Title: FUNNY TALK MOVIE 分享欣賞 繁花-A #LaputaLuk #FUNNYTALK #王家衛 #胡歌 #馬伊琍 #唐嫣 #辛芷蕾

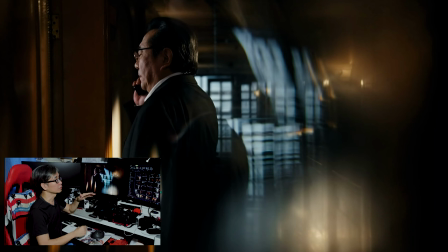36:15 哦 這樣即是有個情緒的變化所以王家衛的畫面越來越徵佔
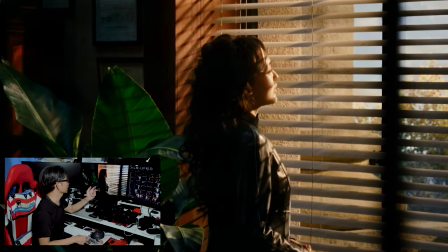36:23 又是一個窗很多時都是用拜日簾勾起一些東西的輪廓這很明顯是拜日簾營造出來的幾項圖案
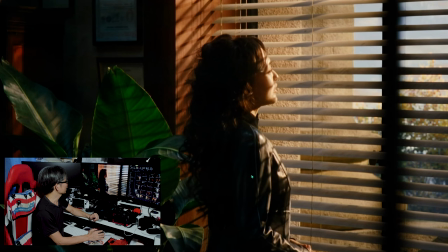36:40 這些線就是幾項圖案這些線是幾個同胸畫到身上畫到屁股上大家可以看到也是RGB的顏色就要在
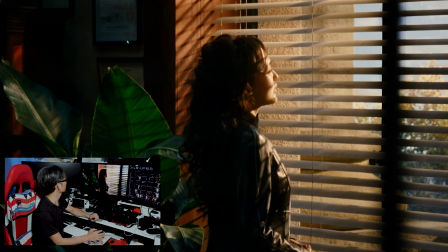36:56 當然這個綠色這個就是偏冷調的青青藍藍的顏色這個就是暖調所以很有藝術感其實每張照片每個畫面都是照片的時候其實是很享受的
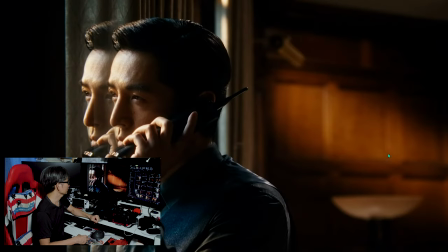37:14 大家可以看看其實都是同一樣的東西這個胡乖在說電話他在想事情這場戲就是他在想事情跟那個人在鬥字
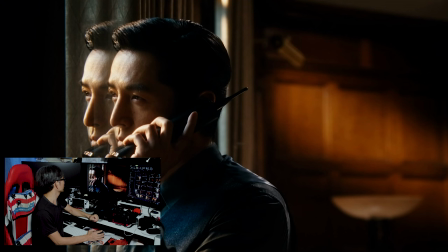37:34 黃乖先生就是用一塊鏡的倒影就突顯到他的腦袋在想事情這就是我剛才所說的他很喜歡用這套戲很喜歡用這個方法勾起觀眾的互動所以是非常強勁的表現
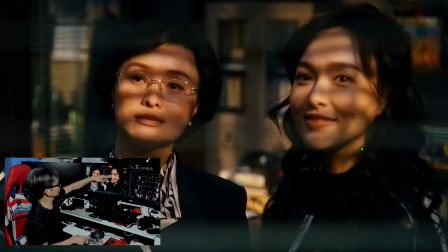37:55 這也是八二鍊就是剛才所說的幾何圖案當然眼神也是表現出來通常文氣都很著重這些憂鬱的眼神 喜悅的眼神他們很喜歡用這些
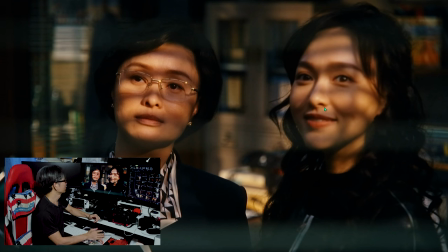38:11 嘴唇的表現你看到這是一個喜悅的表現這是一個憂鬱的嘴唇表現形成一個對比
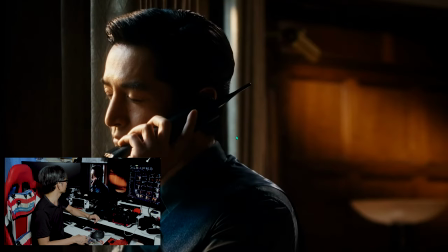38:23 所以看電影要想起畫面這就是講完電話講完電話OK所以沒有了影
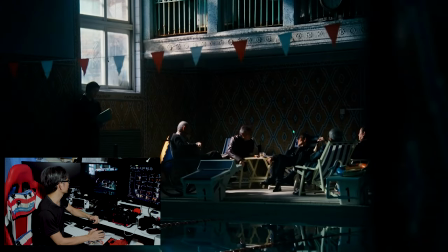38:37 所以很有心度這就是黃家衛的小友大場景在這套戲裏一班人坐在這裡開會開會是如何確定寶寶的做法
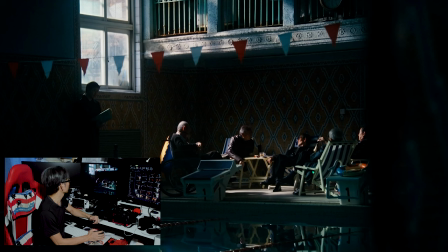38:52 如何對應但又可以看到他很喜歡集中光源下來形成了視覺的集中點接著是光暗的對比
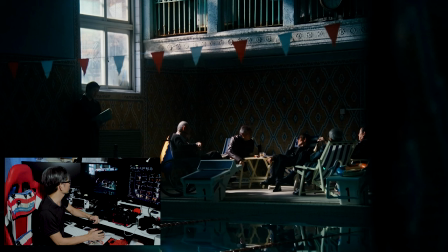39:06 光暗對比接著有些不同顏色線條的對比大家可以看到都是有份冷暖接著會附和上面那些欄杆、窗口這些線接著為何它會用白色的
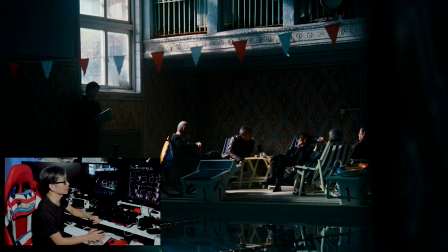39:25 三角形的東西其實它是因為想突顯到畫面有些顏色圖形的美感所以就加了這些東西當然那個時代的環境也流行這些
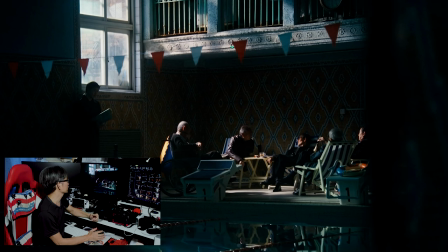39:39 但不會是這麼齊整的老實現場所以在拍攝的時候做的質感也要齊整一點遞顯到你可以看到如果沒有了這個三角形的旗整個畫面就很平但有了這個三角形的旗的時候畫面就豐富了很多
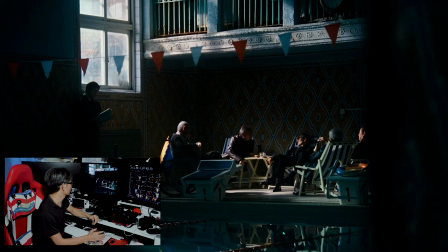39:57 所以這些就是厲害的地方然後有些水的反光跟它呼應